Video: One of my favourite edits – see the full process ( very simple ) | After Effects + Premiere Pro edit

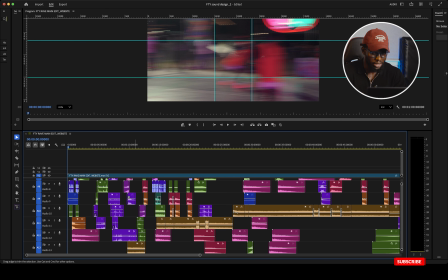1283s
There are lots of replications of the same sound effects because some stuff
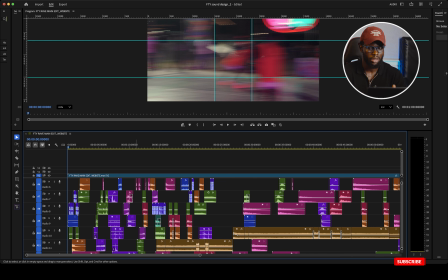1290s
repeats throughout the sequence, like the slow shutter motion blur. It repeats a lot, so the same sound effects will be applied to it.
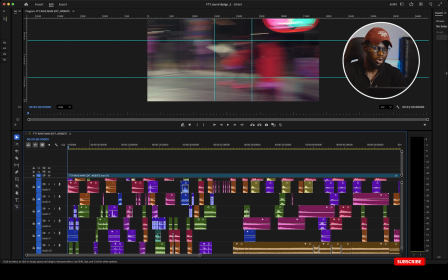1303s
And sound design is more is more about layering, right? I mean, if it's a whip pan, you can just use a whoosh sound effect. But to sell the effects more, you have to layer it. You can add a little bit of texture.
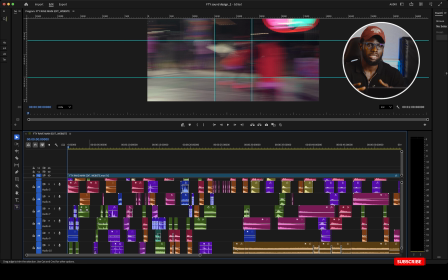1318s
You can add, if it's a whoosh, this could be a deep whoosh plus a simple whoosh. So it's more about layering. Okay. So that's a technique that I used, or I always use in my sound design process.
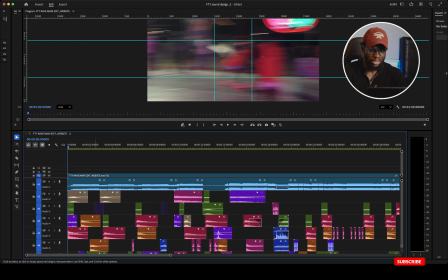1334s
And I also make sure every little detail has a sound attached to it. Okay. So the video begins this way. There's so I wanted it to be more of like a hook, right?
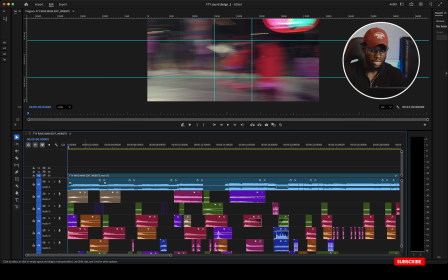1354s
So it begins with a very hard impact with some muffed kick and warp sound effects.
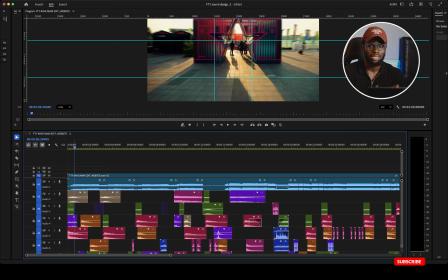1361s
Then a micro digit sound effect in addition to add texture to it.
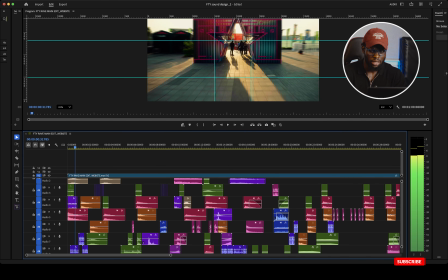1366s
And then with the hyperlapse in the videos, I use a ratchet sound effect to make it give like the vibe like something with to give like we are running through something quickly. You get it?
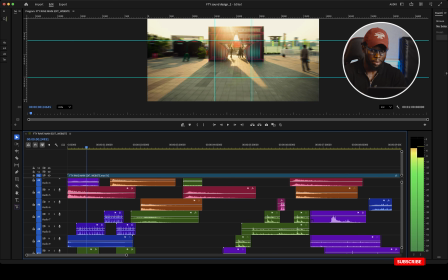1391s
So first hyperlapse, use a ratchet sound effect.
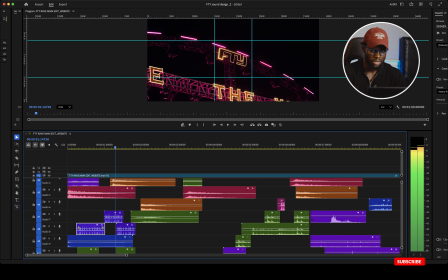1396s
Then second one, ratchet sound effect. Then third one, ratchet sound effect.
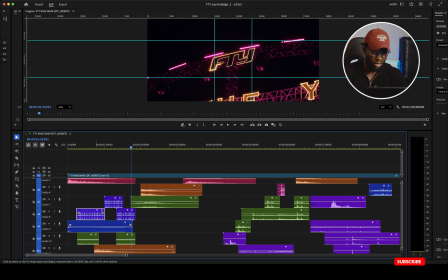1404s
And also you have the camera flash charging effect.
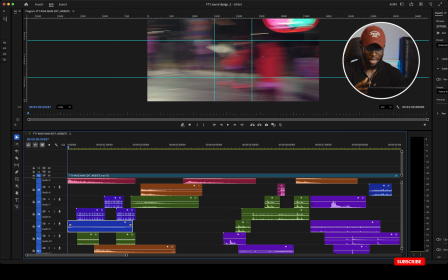1407s
I use this a lot to give more like, it's more like a build up kind of vibe.
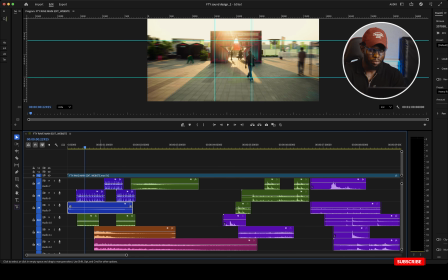1418s
Yeah, and the impact hits.
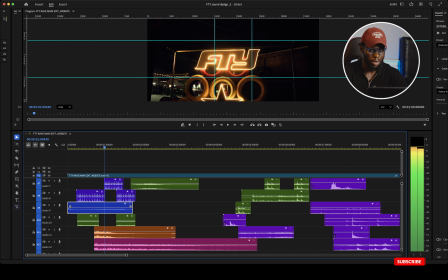1422s
The impact hits at the beginning of each hyperlapse. Get it?
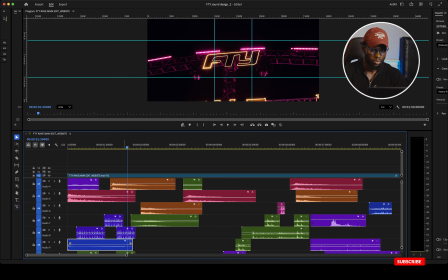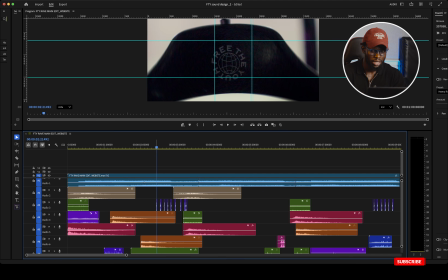1436s
So for the match cuts, I stretched one
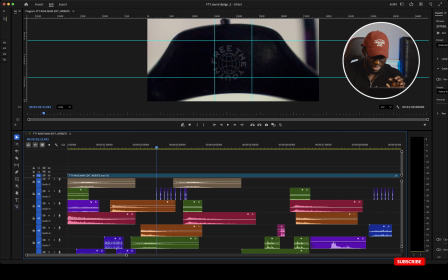1444s
ratchet sound and cut one of it.
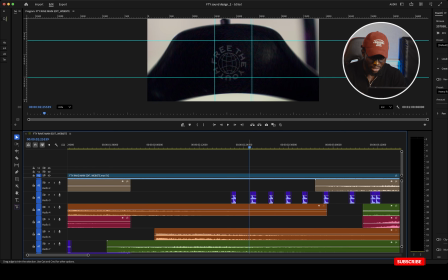1449s
I cut a portion and made sure to rearrange it. I duplicated and rearrange it at the beginning of each match cut.
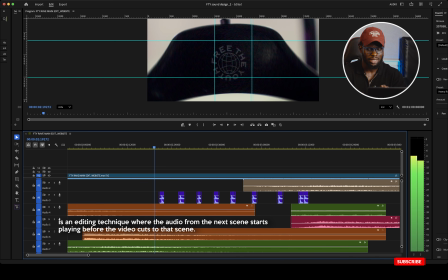1460s
It's the detailing that makes the work stand out and also very unique.
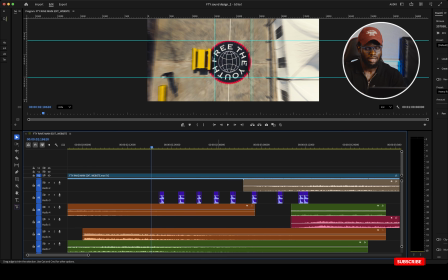1464s
I could have just put a ratchet sound effect and it would have done it the same way, but this one makes it more unique and detailed.
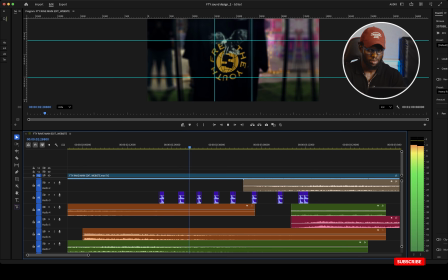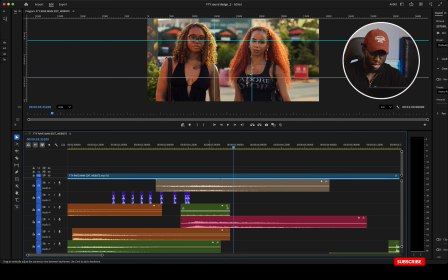1479s
So this side to the whoosh is a whoosh with micro digit texture,
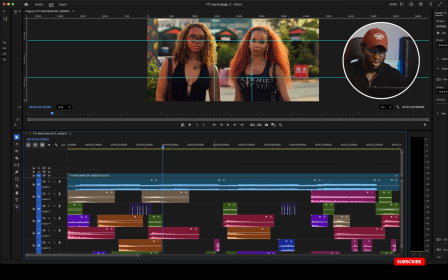1487s
and I copied and pasted this almost at every slow shutter motion blur.
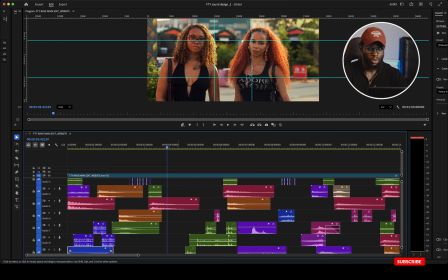1499s
As I said, every little detail we put in sound design, we put in sound.
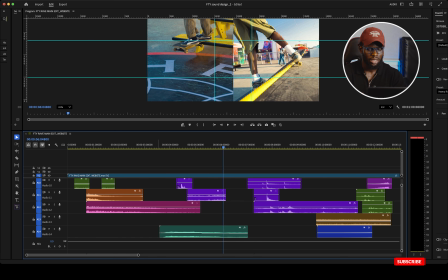1511s
And also I use the police siren because the whole idea about the brand
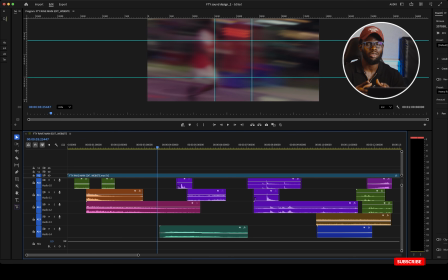1517s
is more like you see this kind of gangster kind of thing. These guys riding bicycles, skating all over in the city.
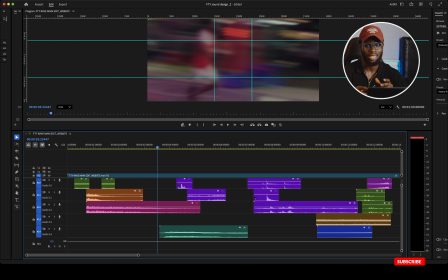1528s
Usually they have these police guys chasing them because like they don't, like they are free and wild and doing their own stuff. So to introduce that scene, I began, I think there's more like an L cut, or is it a J cut? No, it's a J cut.
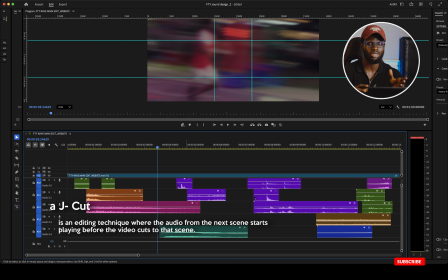1546s
So the sound comes in before the visuals to introduce, like to show that something is about to happen.
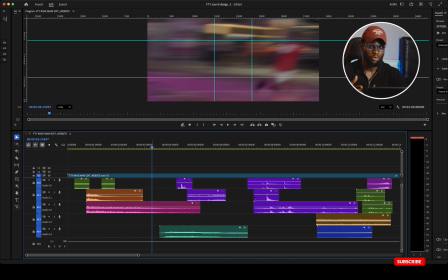1552s
Yeah. So the police siren comes in before the display of the skate.
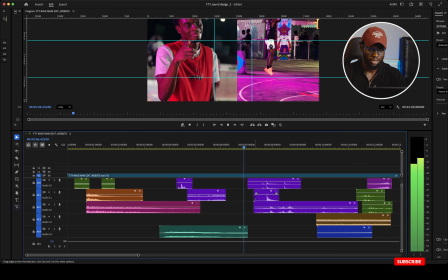1561s
It adds to the ambience. Then that's the basketball effect.
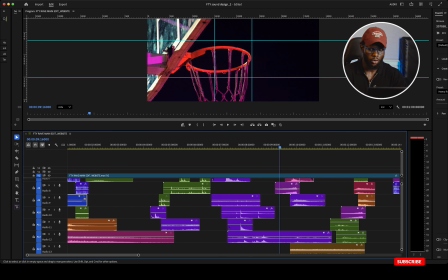1568s
Then same ratchet sound for the shoe match cut.
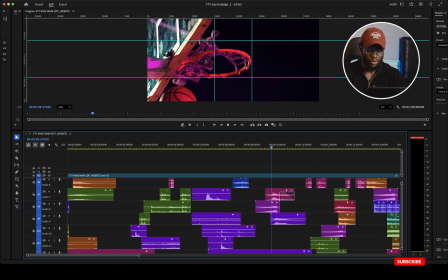1577s
So any little thing, you add sound effects. So when the push for the transition,
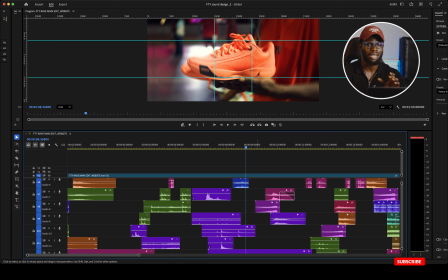1585s
also I added a tiny to, like, you see when there's a car accident in the movie, then there's a sharp sound that is to show that, like, you are not able to be conscious, like to give that unconscious vibe. Yeah.
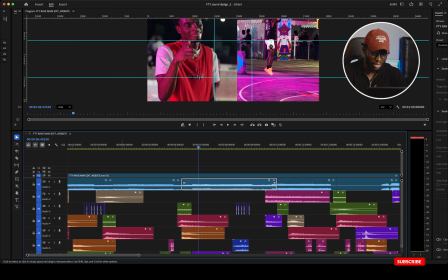1600s
So I reduced, I think I added a low pass effect to the music itself at that point.
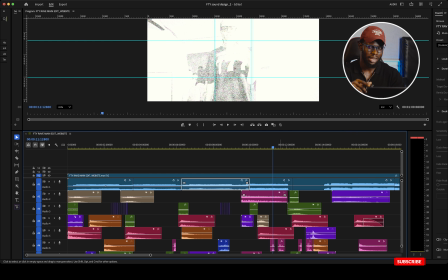1612s
Yeah, so that the focus is, like, it draws your attention to what's happening there and there.
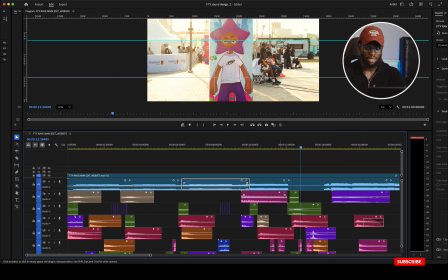1619s
So when the lady drinks it, then there's also a sound effect. And this side, no sound.
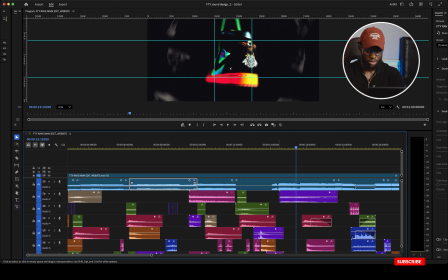1627s
Yes. So that's an impact sound right there.
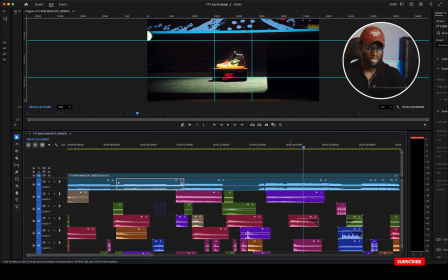1642s
So impact sound effects, pushes, they are all being layered.
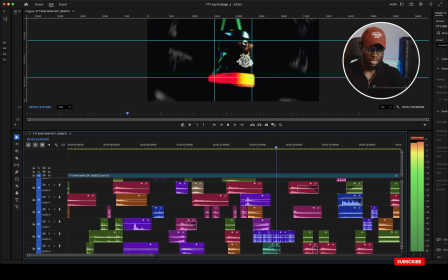1646s
And also this part where the shoe rotates, I stretched the ratchet sound a bit. I stretched a bit so that it gives, like, it's rotating and it's slows down, like it's slowing down. We can't give it the same tempo as it's being fast. So I stretched a bit.
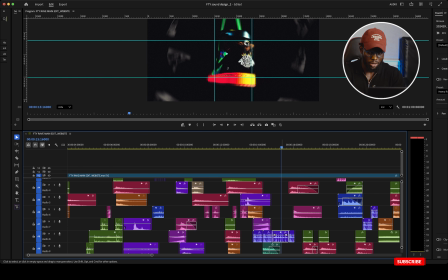1667s
You can simply do it by just speed, duration, then you go to your speed and type. So the original speed was 100%. I made it 50% so that it gives the slow vibe. Then it goes fast again, then to the next one.
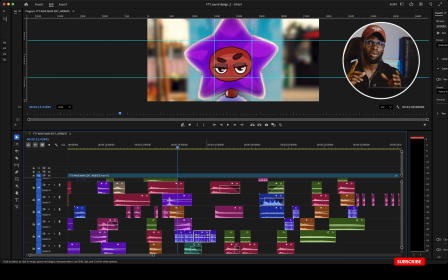1686s
Also, it's free the youth, and they have an eagle as their totem, or like as a symbol they use.
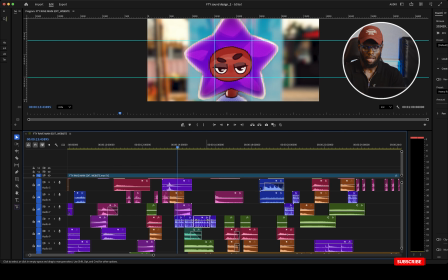1693s
So I found an eagle sound effect for that side.
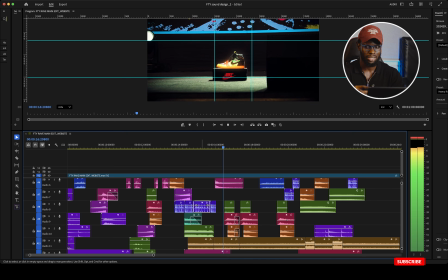1700s
You could hear the sound effect there.
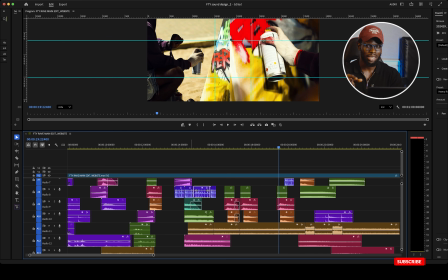1706s
Also, I introduced the crowd effect because I think at that time the event, the rave part of the event was beginning and people were there
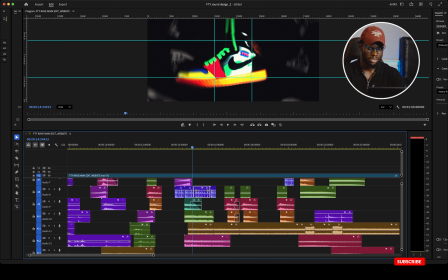1717s
jamming a little bit. So that was the idea.
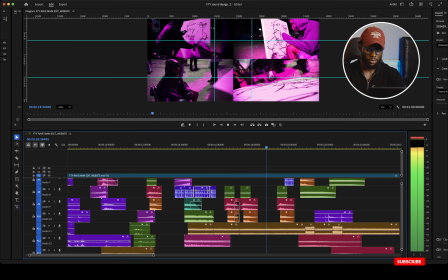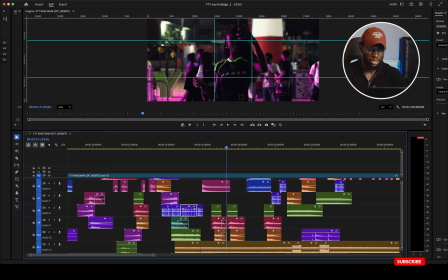1727s
So another whoosh effect.
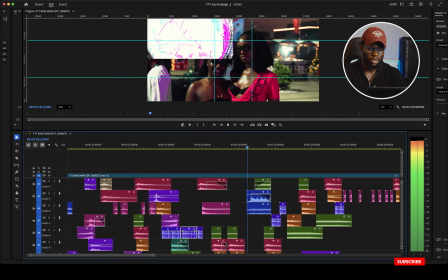1733s
Then these are all camera sound.
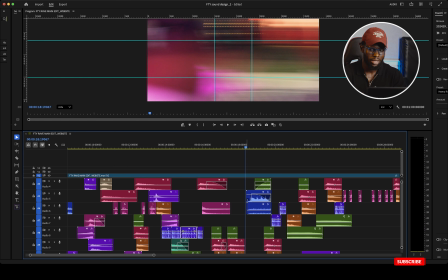1738s
As I said, every little detail you put in the sound effects to sell the entire vibe you are looking for.
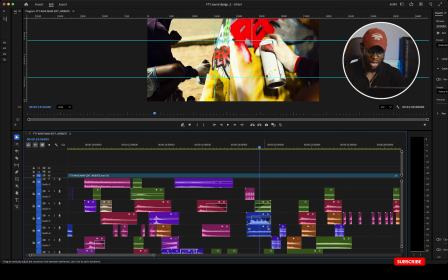1747s
And also I reduce the sound.
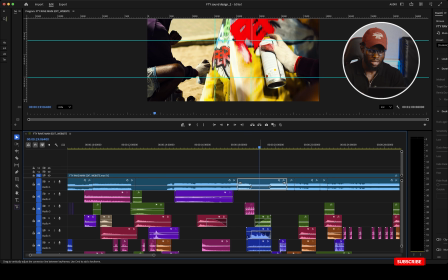1749s
I keyframe the original music a bit so that the spirit sound effect stands out.
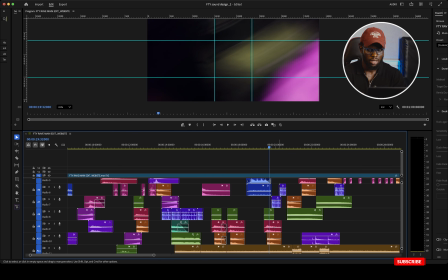1759s
Then back to the whooshes.
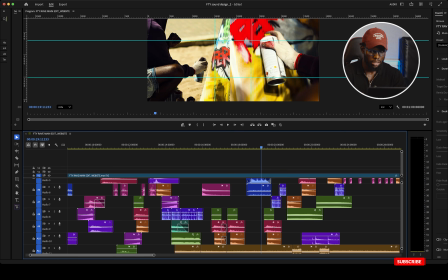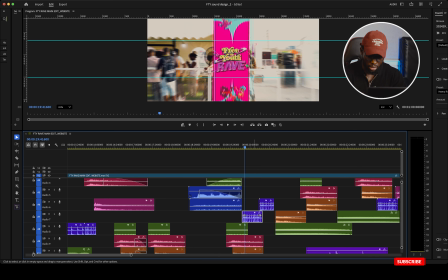1770s
And we have a mechanical, the ratchet again. We have the ratchet again.